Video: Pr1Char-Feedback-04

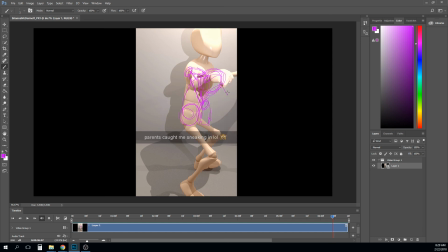12:24 And then maybe a little bit of drag in this hand too. And then the head would also be dragging, right? And so like you could probably get just like this breakdown pose somewhere in here that would add a little bit of drag to how he goes back.
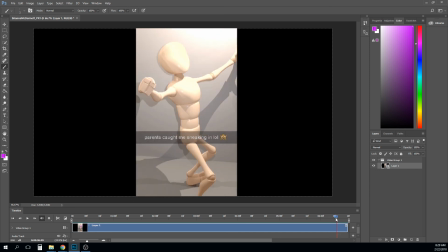12:42 Right now it's just like arms just kind of raise up and they go from down to raised up. You also see sort of that same thing happening in the foot. Like the foot just from pose to pose just sort of drifts up. It goes from flat to up, right?
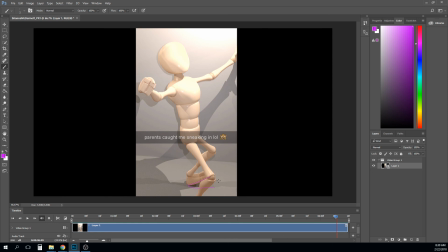13:00 And although I'm seeing, I think that there's some relatively strong poses in here. The transitions between those poses seem like they need some more offsetting. They need some more breakdowns. They need some more
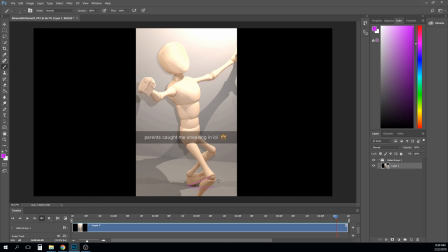13:21 overlapping action to get that in there, right? So this foot, yeah, it would come up, but maybe it would stay flat on the floor as it pushed the character's weight upward, right? And then as he starts to tip back, it would tip back over like 3 frames or something instead of that slow
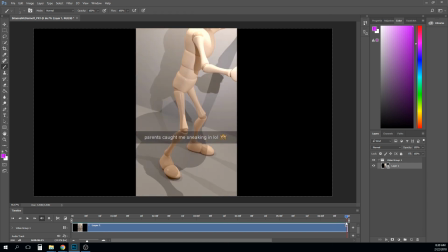13:41 progression from here to here, right? And it seems like you have him going back to this pose or to some new pose kind of quickly too.
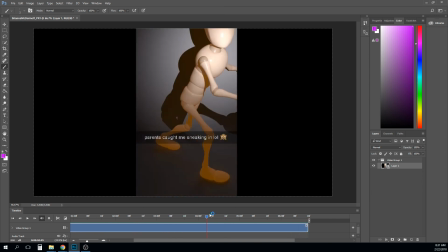13:58 I think one of the things I would say is that I would keep it going just for another few frames, just so we get
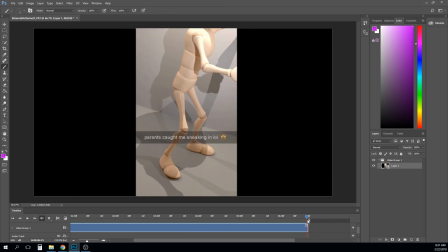14:07 just a little bit of resolution to some of these motions.
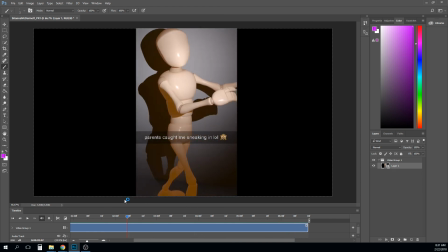14:13 I think it's realistic in the way that it cuts early, and you lose some of the story there. That is like realistic to the media you're aiming for. But I think right now it's not helping your animation, and really in the end,
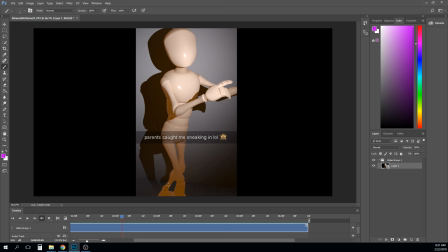14:29 that's the real goal for what you're trying to show in your work.
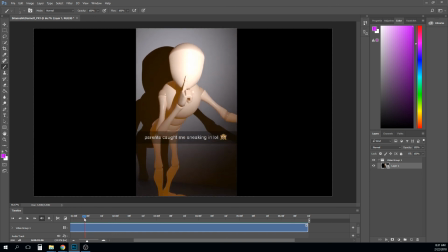14:35 Okay, so something I would check out here is starting with the beginning. It feels like that closest leg drifts, right? So it makes me think: is it got a keyframe on it, or is it changing?
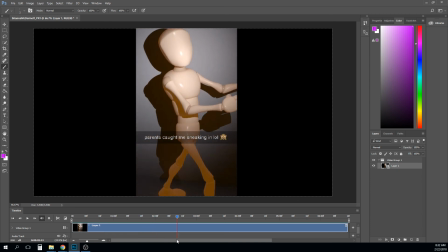14:52 And then it drifts forward again. And at this point, we get IK pop where this knee goes perfectly straight and locks, right? And you can see when we say IK pop, what we mean is that the knee is bent, the knee is bent, the knee is bent, right?
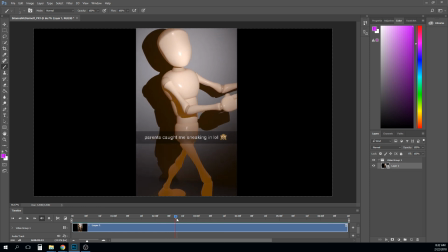15:08 And then suddenly it goes perfectly straight and locks, right? And that's just an indication that we have gotten to the extent of the length of both of those two joints, right?
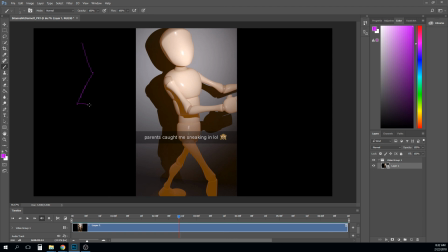15:25 So if your knee is bent like this, right, sort of naturally, it's got a little bit of bend in it. Once you get it perfectly straight, like, like this joint only has like a certain length. We'll call it 1. This length, it has the length of 1, right?
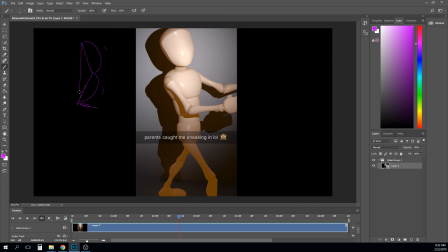15:44 And so while it's bent, this length may just be like 1.9 or something like that. It's not a full 2, right? Once you lock it out perfectly, right, then that's a length of 2, right?
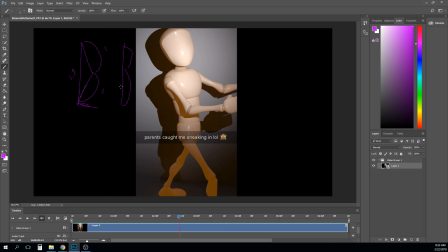16:00 And it's not going to go longer than 2 unless the rig is set up to stretch. And so as soon as we get to that length of 2, then you get that pop, and the knee stays perfectly locked, and it feels very mechanical and computer generated.
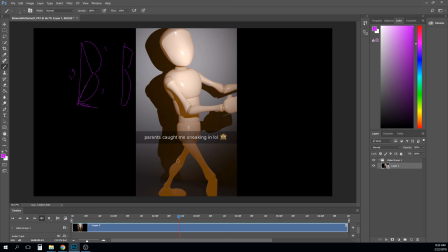16:16 And so the trick is to never let it perfectly lock like that unless you absolutely have to. To always get just a very, very subtle, like leave it 1.99, 1.98 or something like that, instead of locking it perfectly at 2.